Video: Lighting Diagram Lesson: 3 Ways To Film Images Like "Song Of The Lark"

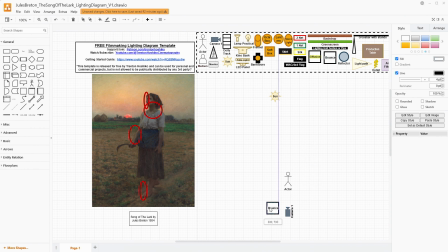(8:02)
Well, we use some bounce material. You kind of have a couple different options here. Because of how her face is still quite illuminated versus, the front of her and also the sky and the sun, I'm going to put the bounce on this side so that she's basically facing
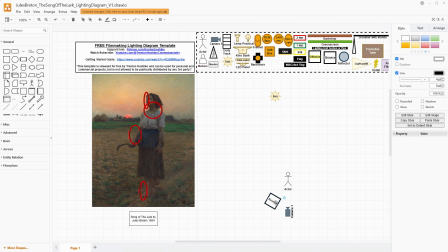(8:22)
the bounce and we're bringing all that light back to her front. That could flatten her out just a little bit, but what my hope is that the combination of the sun creating these edge lights and the shadow that she's in,
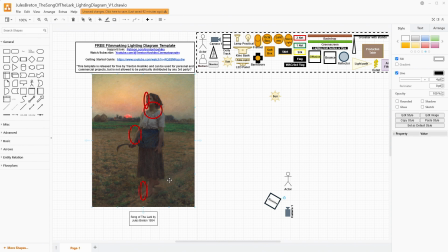(8:38)
we're trying to just raise that shadow essentially. And so by bringing some light back to her in this way, then we're able to get the exposure that we need without compromising so much of the sun being blown out and the sky being blown out.
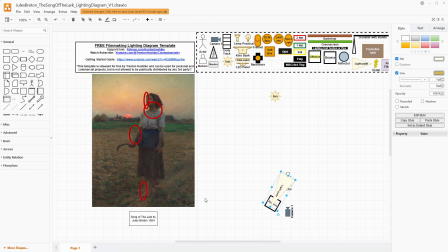(8:55)
Because part of why this image feels like morning is that the sky is still a little dark. You could do things like having a gradient filter that goes from, either just a kind of a neutral density or even a colored orange kind of neutral density,
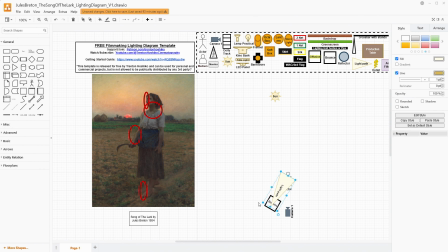(9:11)
and then, splits halfway down, and you can slot that into the front of your matte box, or, there's other types of holders for those types of filters. And you could use that to make the sky darker while retaining your exposure on her.
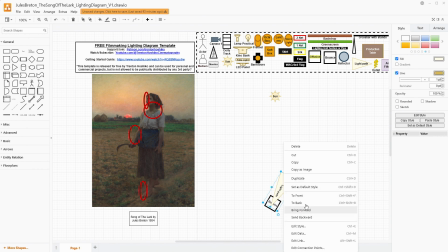(9:27)
That's definitely a possibility here, and something that I would maybe use to actually make this work. But I would still say that you need to bring some light back to her. I'm using a bounce here so that it's not going to be particularly shiny.
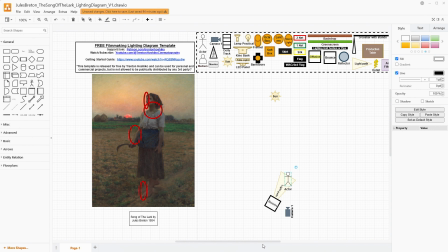(9:41)
What I want here is a soft look that brings up the shadow that she is in. By facing away from the sun, everything here is a shadow. But I don't want it to completely flatten out.
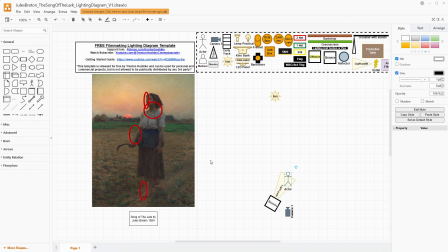(9:57)
I still want some of these folds of the fabric and those kinds of things to be there. So we don't want this to be, nearly competing with the sun. We just want it to be enough. And like I mentioned before, we do have this kind of edge light on the side of her arm, but not on her face.
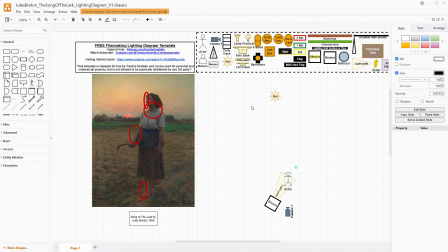(10:13)
And that is a manipulation of this scene by the artist. So we're going to just have those edge lights because I don't think we're going to be able to control the sun in a way where it's not on her face,
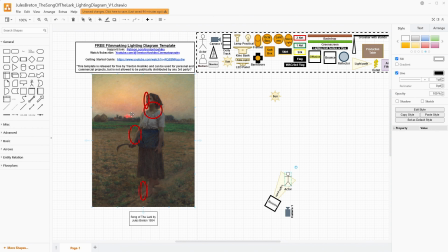(10:27)
but it's on her arm, and not have something in shot, at least without like a lot of visual effects that are just completely unnecessary. So we're going to plan for that. And we're going to understand that that edge light is going to just be around here and be part of that glow.
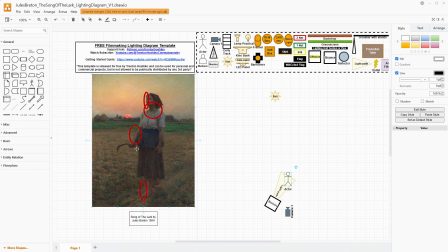(10:43)
I think that that is a beautiful part of a kind of sunset type scene, is having that orange glow fall upon your subject. Even on her chest here, you are getting a little bit of that. Now that we have our bounce placed,
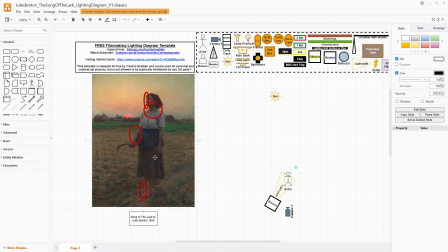(10:57)
we're able to bring up the entire front of our subject here and hopefully bring up her face enough.
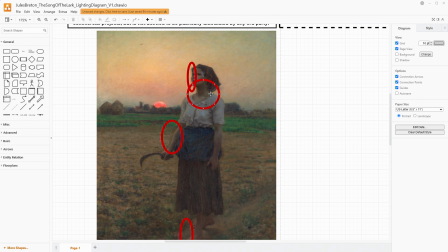(11:04)
And like I said before, there's more trickery here than what meets the eye because her neck right here is in shadow, but her chest and her collarbone area isn't, and the chest and collarbone area match pretty well her face.
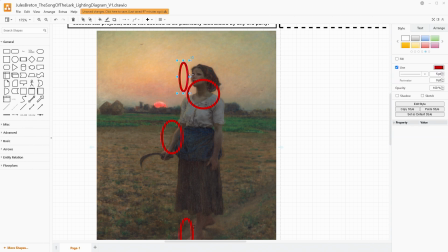(11:19)
And even if you look between the right and left sides of her face, the right side, which is closer to the sun but still in the shadow, is darker than the left side by just a hair. And so that to me does say that bringing light from the front and probably left of the
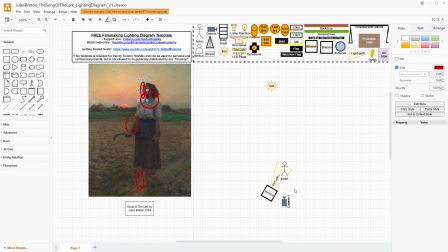(11:39)
camera is going to be a good decision to try to bring up that overall exposure to where we need it to be to get the exposure. Obviously, depending on the camera you have, depending if you're shooting on film,
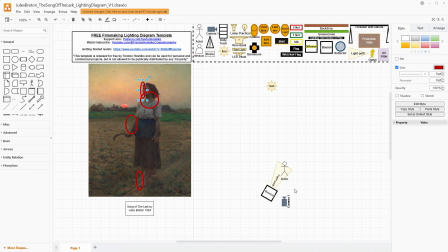(11:51)
there's lots of other factors where you could be getting extra dynamic range to actually help with this process as well. We're kind of just talking in generals and not specific, camera capture systems right now. I'd also like to point out that the lighting over everything else is really even.
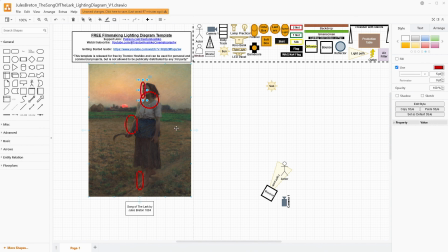(12:09)
So I think that the sense that there is like a kind of fog or cloudy aspect to this. So this is 1884. This is post-industrial revolution. I mean, some of this literally could be smog from factories in the area.
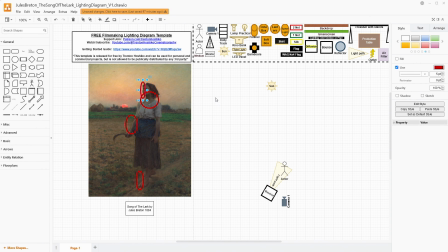(12:24)
We're more rural, so it's probably not. It probably is more likely just a fog. Fogging outdoors is quite difficult and takes a lot of equipment and manpower, and it's not super easy, especially if you have a breeze at all, and especially in an open area like this.
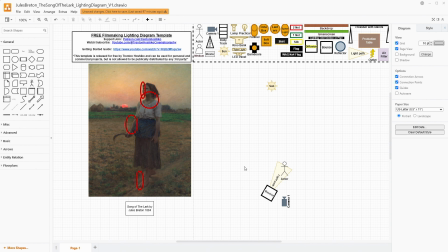(12:44)
But that is something you could technically do to add a little bit more diffusion. But what I would say is probably using some lens diffusion would help a lot. If you had a Promist filter, like a Lee soft filter, a smoke filter, just really any kind of diffusion type filters.
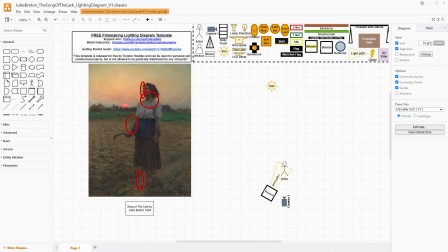(13:01)
You can even have a DIY diffusion filter. Those would help you also change how that light is being brought into the camera. Usually it reduces the contrast between your highlights and your darks.
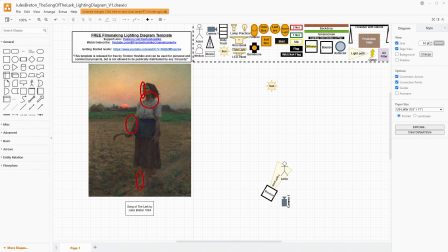(13:14)
So that would bring up her exposure just a little bit while crushing down just a little bit on the overexposure of the sun and the sky. And so pretty much to get something like this, to replicate this kind of style,
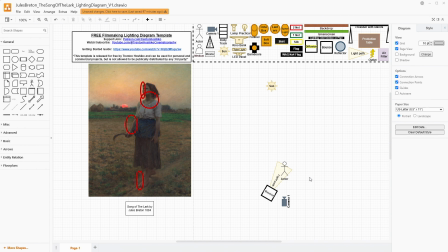(13:28)
you could do something like have diffusion on your lens, a gradient ND filter to darken the sky just a little bit, and a bounce, and get something that looks kind of like this. Now, if you don't have those kinds of diffusion filters,
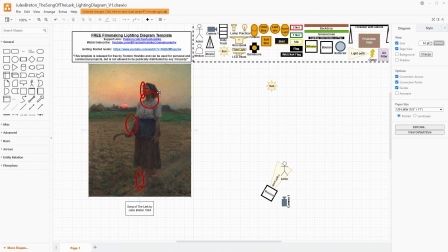(13:44)
then you could just try to compete with the actual sun a little bit more. You could use a reflector instead of a bounce. That would change the look, and that probably would fill in these shadows a lot more,
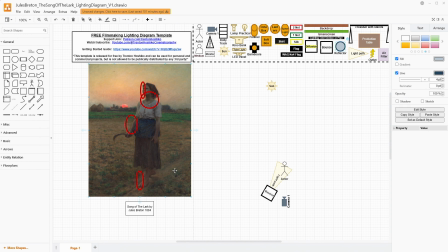(13:59)
but it would be something that gets you much more exposure. You could tolerate more of an underexposure on the shadow side and have the person be a little bit more silhouetted. If you're familiar with the film Days of Heaven, there's lots of scenes that are quite similar to this.
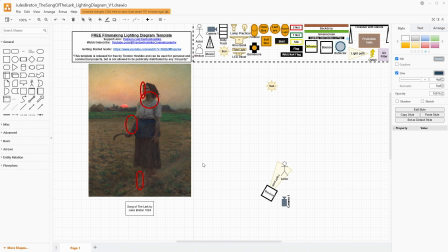(14:17)
Early morning, orange skies, open fields, and oftentimes the people are a little bit underexposed and more silhouetted. And so that works quite well. The other note that I have from that idea is that a lot of those shots also have these edge lights because they're shooting opposite of the
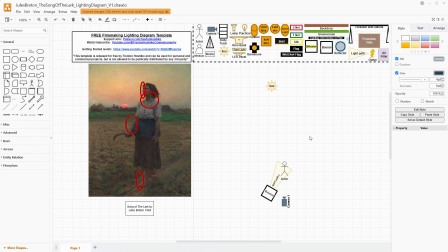(14:35)
sun and having the person basically be in shadow and raising it up with fill when needed. It's a really gorgeous way to design your cinematography and use natural light and not have to have a huge lighting setup also. I'm sure on Days of Heaven they had much more lighting than just bounces,
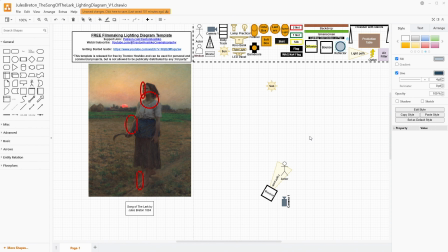(14:53)
but I'm talking about the ideas of how to bring these things together in a way that is also more affordable for micro budget filmmakers. So that's kind of option one here. Option two is to differ a little bit more from what we have in terms of this actual reference,
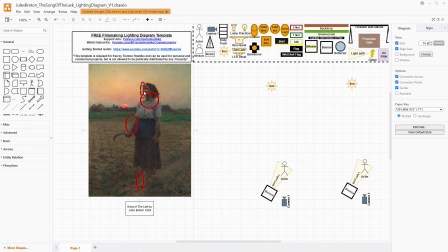(15:11)
because I'm going to bring more light to her by bringing up that edge light, using the sun as motivation for it. So maybe having the bounce still, but we take a lamp, and to be clear, this might have to be a powerful lamp. Depending on exactly when you're filming, how bright it is, all this kind of stuff.
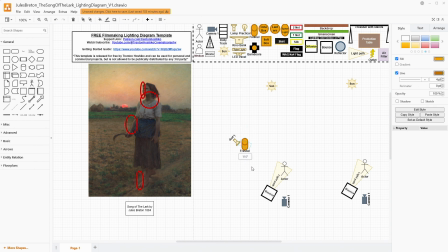(15:31)
You want something that has a decent amount of power, and I'm going to put a Fresnel on it to help with that power. And so we're going to put this just off to the side here, and we're going to use that in a way to create much more of those edge lights.
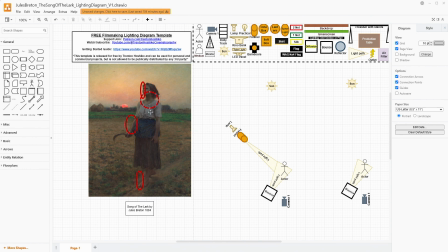(15:47)
But we're going to be using the sun as motivation there. It won't be exactly the right angle, but at the same time, even the shadow here is not exactly the right angle. So I don't really have too much of a worry about that, as long as you're not getting like too much of two shadows. Now, one way to avoid that is by using the barn doors to cut the bottom of the light
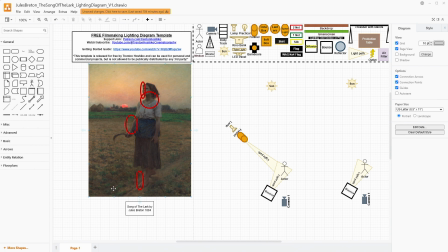(16:06)
so that it doesn't fall on the ground and cause that extra shadow. In particular, you have it just more aimed at the shoulder, the arm, and the side of the face.